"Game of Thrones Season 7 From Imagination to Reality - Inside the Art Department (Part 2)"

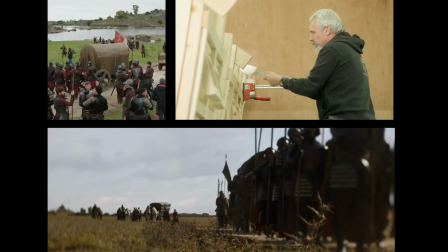[12:45]
...so that certain camera angles could be established. From a greens point of view, I think it's possibly...
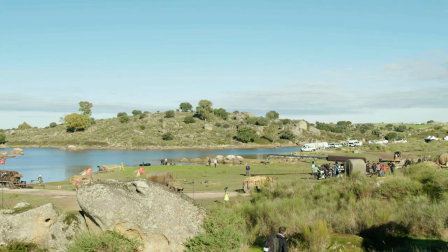[12:52]
...one of the biggest sets that we've tackled. It needed to look very lush and green before the battle actually commenced. So we sort of looked after that, and we did a lot of clearing. We've got lots of rock piles, artificial rocks...
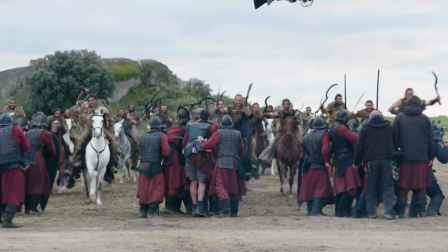[13:02]
...that look very, very much like the ones that you see around you now. You have horses charging down the side of a hill. So we have to take everything out, stones, bushes... ...anything that could hurt the horses or the riders. Usually, on a sequence of this scale, we would take the back foot, it might just be blood puddles or a handful of things,
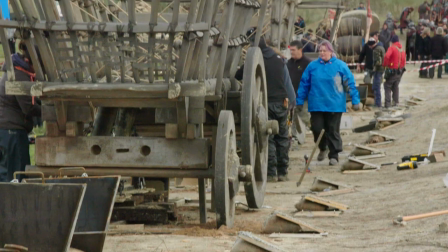[13:21]
but because the entire sequence is a wagon train and involves 27 wagons and there are various bits of dressing, we have to reshuffle the entire set constantly, which means dressing 180 degrees or 360, depending on the camera movement. We are providing all of the objects that are dressing the set, so the wagons, the things in the wagons, the urns, the pots,
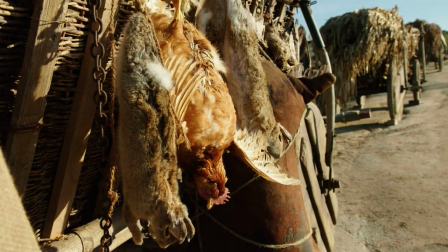[13:42]
the dead animals. as a painter we sort of age them and make them
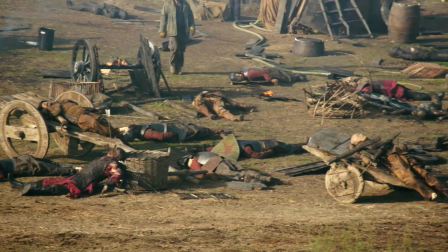[13:47]
feel like they fit into the environment and I think it's good that maybe when you're watching it it doesn't necessarily stand out and that's that means we've done our job it started off a big loot train and everything was intact and then the dragon comes along and blows it all to smithereens there's different stages throughout ...throughout the three weeks that we're shooting. So we have a whole team of dressers that come and do the changes.
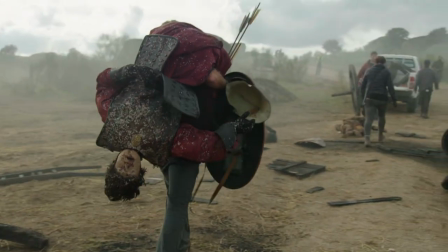[14:20]
As this set's sort of gone further and further into the battle... ...and, you know, dragons have been and fires happen...
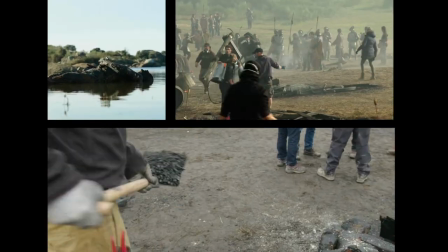[14:26]
...and now what we're doing is we're making it look very charred and burnt... ...and lots of sort of crispy critters hiding everywhere. There's a lot of continuity to make sure that we're in the right space... ...in the right part of the process, reflecting the right amount of burn...
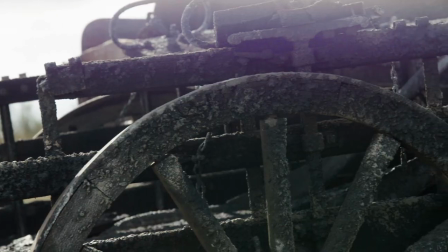[14:41]
...the right amount of damage, how you keep that going, takes an awful lot of effort.
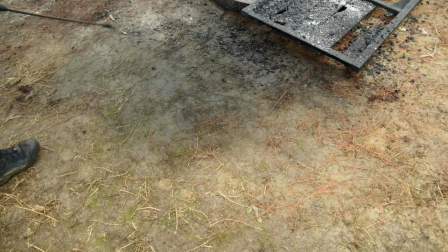[14:46]
We have an eco-friendly dye... ...which dyes things black to make it look very charred and burnt.
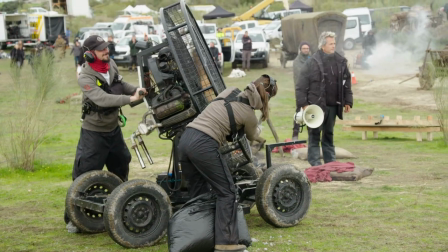[14:51]
And we're using several forms of ash as well... ...to dress in and make it all look authentic along with charcoal and stuff like that. It's a big special effects bonanza. Everything that we provide will then have to be burnt over a matter of three weeks. So we're building carriages, we're building wagons... ...knowing that everything is gonna end up as ash by the end of it. This is gonna be crazy. It's a big battle. There's lots going on. We've got crew doing lots of different things here.
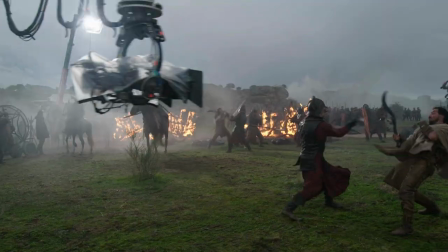[15:20]
There's hundreds of extras and horses and fire. I knew it was gonna be crazy, and fun too.
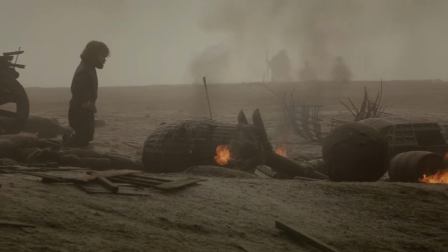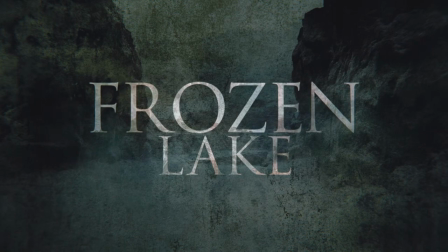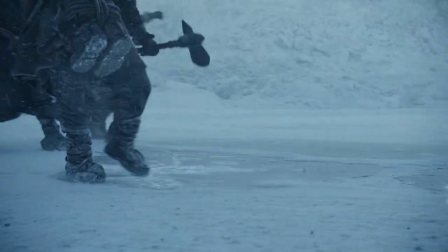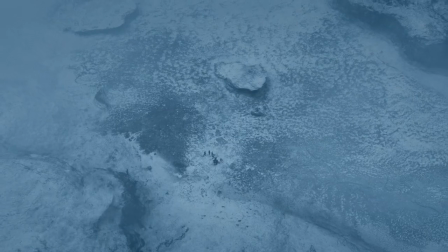[15:45]
The frozen lake sequence is so ambitious... ...that I don't think any of us really understood...
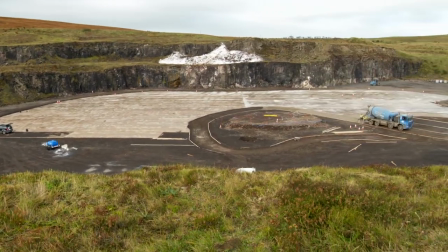[15:52]
...what we were getting ourselves into. Bernie Caulfield and Chris Newman pushed to have it in this quarry, which is half an hour outside of Belfast. It's called Wolf Hill Quarry. I remember we went there, and it was actually a nice day. What we didn't realize was how bad the weather was gonna get.
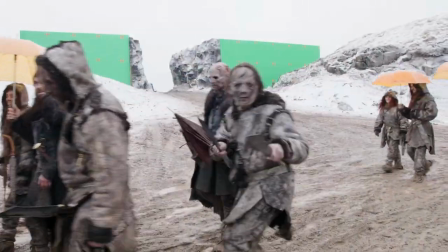[16:07] Stop clearing out, please. Let's go. All the rain comes heavy again.
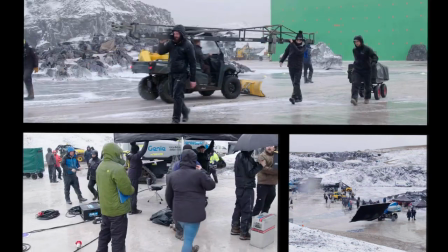[16:12]
Wolf Hill Quarry can be a very unforgiving environment weather-wise, a lot more brutal, especially in November, December, than the places we shot in Iceland. It's worth it to get those characters out there ...where it really is freezing cold.
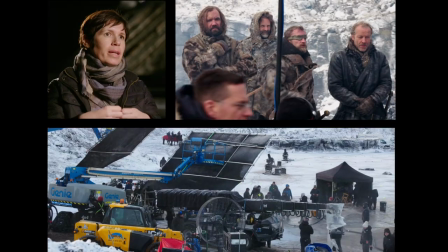[16:25]
What you'll see on camera is exactly what it is. It will be a very raw, cold, freezing environment...
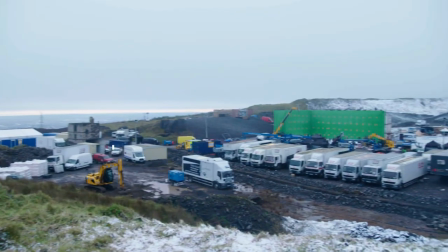[16:33]
...where these characters are utterly exposed to the elements. We looked at the location and then it was like figuring out...
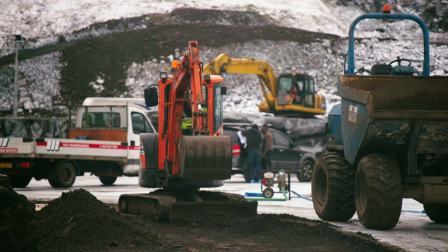[16:39]
...how you can create a frozen lake. We worked with some engineering contractors.
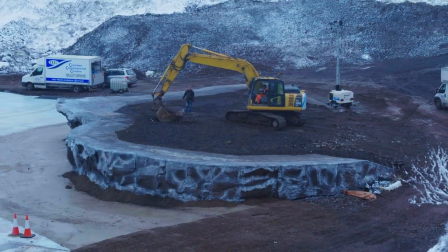[16:45]
These guys came in with big machinery. We've done a lot of quarry work and I know that one man with some of those big machines... ...can shift an awful lot of earth in a day.
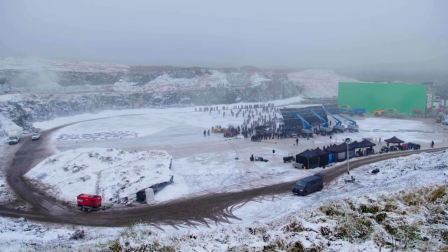[16:54]
It has to have a flat surface. Ice forms in flat pools. It doesn't have a hill.
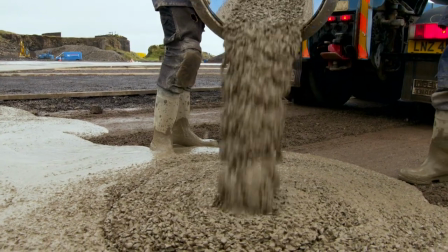[16:59]
So we had to concrete it so it was a hard surface... ...so no mud could leach into the fake snow and so on.
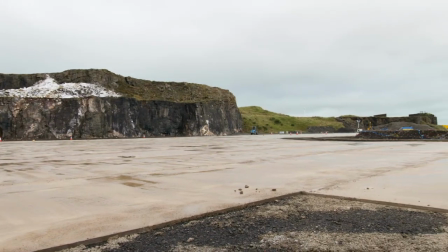[17:06]
In the end, we put down 11,000 square meters in area of concrete... ...which is nearly three acres... ...to create that vast area of frozen lake.
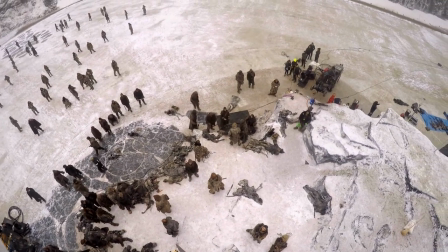[17:15]
When you stand up on the top and look down... ...it was like we were building an airport or something.
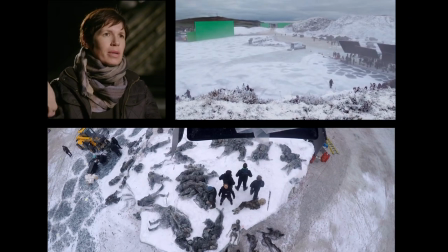[17:20]
It looked amazing. And I'm sure the people up in the International Space Station must have been thinking... ...what on earth are they doing there?
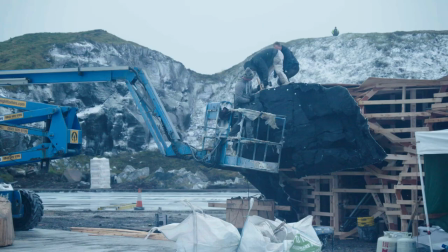[17:27]
It was... The scale of it is enormous. We built the island in the middle like we would build a set.
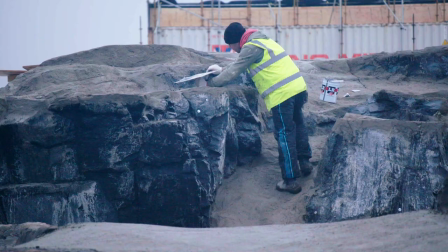[17:33]
The island was built out of mixture of real rock... ...and then plaster work to actually get the shape correct.
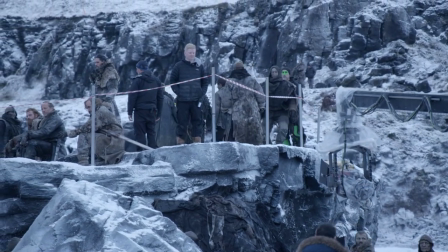[17:40]
The island in the middle had to be very specific to contain the action.
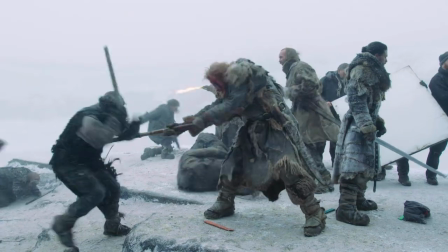[17:44]
So we had the area where Tormund is, where the Hound is, where Jon Snow is. You know, those areas all had to be kind of worked out. Where we need a place for Jon Snow to fall down, so we need a little step in the rock structure. And the same, really, for the Night King area.
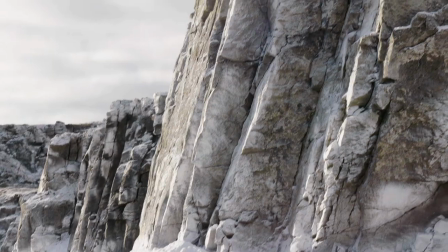[18:01]
Deb wanted it to have a real dynamic to it, so we used our own plaster, fiberglass-sheeted rocks, but they were done in such a way to give the thing a drive.
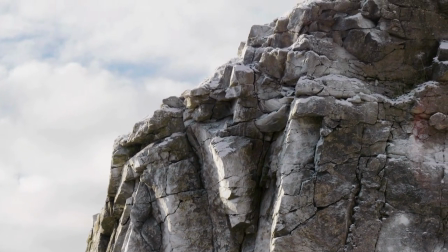[18:10]
It's moving forward, this thing. It feels present. When I came to set for the first time and saw this lake, and understood it was concrete and that they had actually made it,
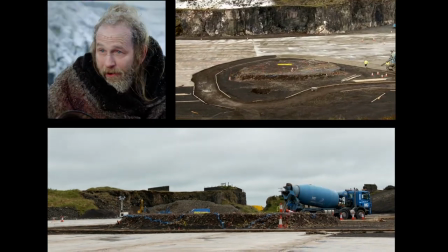[18:21]
that blew my mind. That island they built in the middle of the lake, it looks like a real island, you know? And the way they've made the lake look iced over, yeah, it's incredible. And then, of course, you know, you can't talk about that set without acknowledging the snow team.
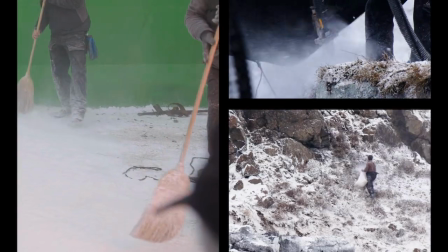[18:35]
They've been there for an inordinate amount of time, just snowing piece by piece by piece, so that what you end up with is very nearly a 360-degree set. We try to shoot in quarries whenever possible because they're just massive open spaces that we can turn into our playgrounds for whatever we need.
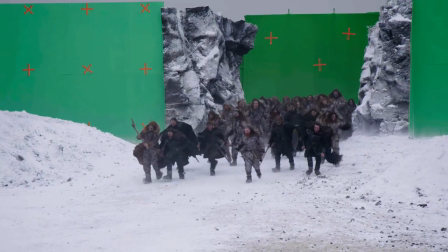[18:50]
We built some walls to take us from Iceland into this lake to sort of make believe that we were in the same environment.
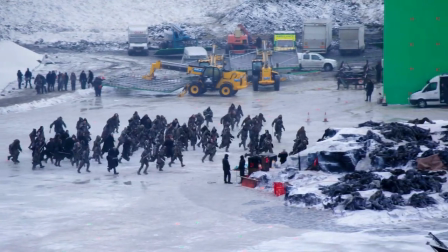[18:56]
When you film something in another location and then you're responsible for finishing that location off somewhere else,
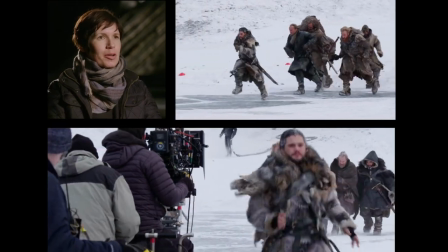[19:04]
you know, you have to really do your homework and try and make sure that you match it as best you can.
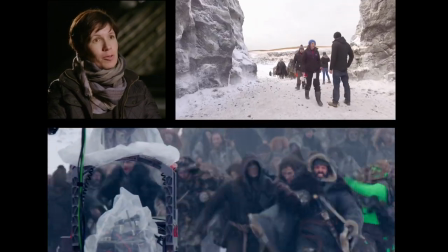[19:08]
And so all I can hope now is that the conditions that they have in Iceland when they shoot the first part ...match the conditions that we had when we shot in the quarry. For The Frozen Lake, we initially received a concept... ...where numerous white walkers were pulling a huge dragon out of the lake.
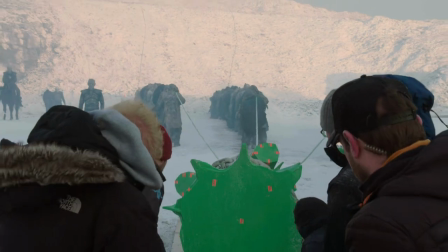[19:27]
This was going to be a very visual effect, heavy scene.
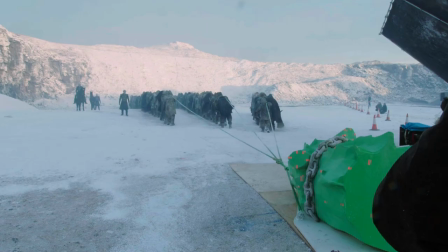[19:31]
But still, we knew that, you know, the actors required to appear to be pulling something heavy.
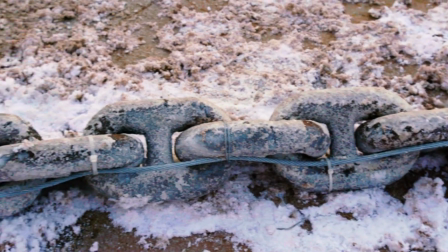[19:37]
We created, like, quite a large chain. It was all about figuring out the size of the links...
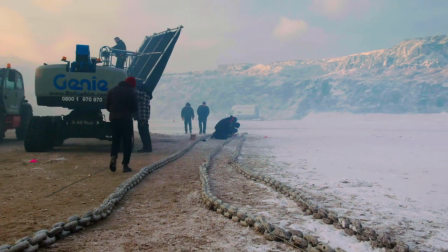[19:44]
...and how we'd get enough tension on it. We needed to manufacture almost 400 feet of chain... ...which I think was about 1,000 links in total. And then they were all painted with, like, a rust finish...
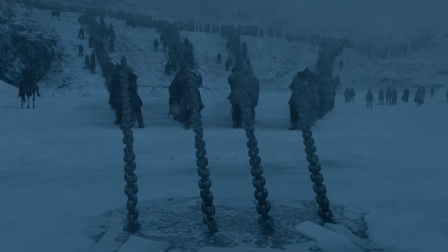[19:58]
...and they'll actually get snow on the day up there. I can't believe the scale of this thing. This is an hour of television.
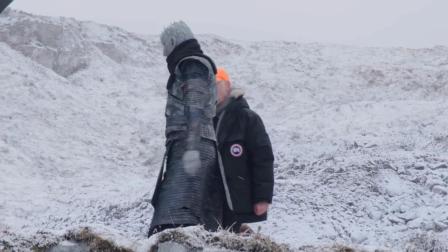[20:03]
I started in September and I won't be done till February. That's nuts. Game of Thrones.
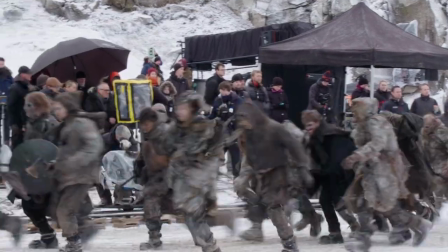[20:08]
When I go up there now and I see them filming, it's like, wow, did we really do that?
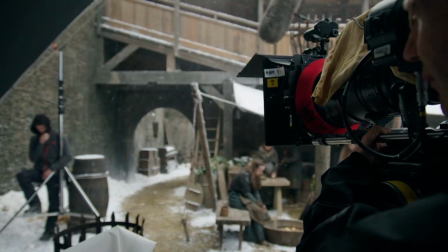[20:13]
You know, I still sometimes have to pinch myself.
Okay, let's go for it. Here we go. We're rolling. Set.
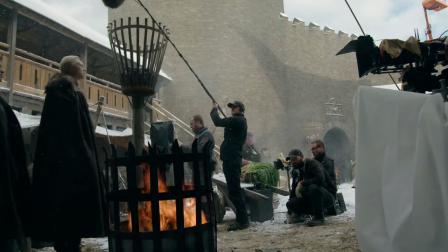[20:19] We're set. And action!
We have a fantastical storyline which requires us to suspend our disbelief.
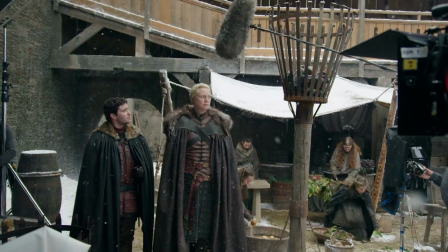[20:26]
And what the art department does in these sets is it makes it real.
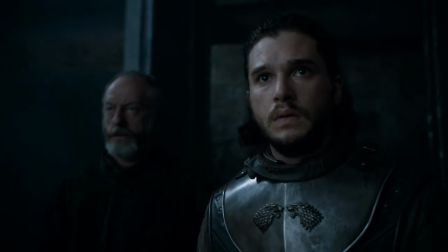[20:31]
The art department is this show. It's just such a major factor in why this show has worked.
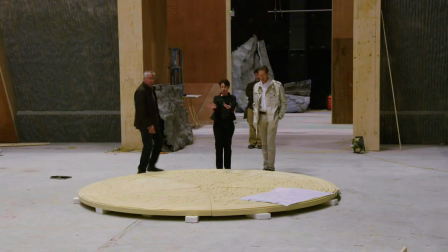[20:36]
Nothing happens here without us taking the time to discuss it...
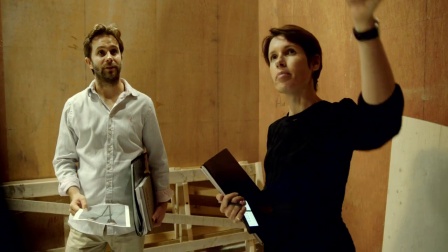[20:41]
...and to really think about it. I hope the audience understand and enjoy that... ...because it's something that we take great pride in.
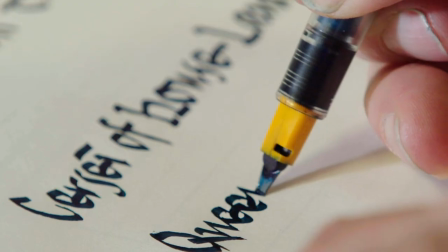[20:47]
That's why we do it, because we obsess over a scroll... ...that's in the back of shot and is totally out of focus.
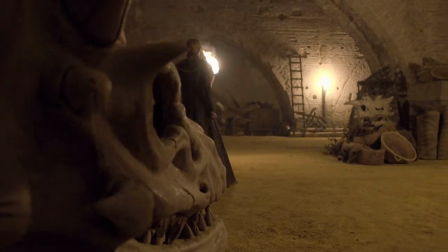[20:53]
Pretty much everything that you see on set is created by the art department. It's great to see your work being appreciated...
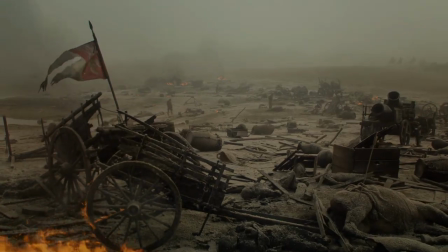[21:00]
...but I would say, conversely, that a lot of our work is invisible... ...and it should be invisible.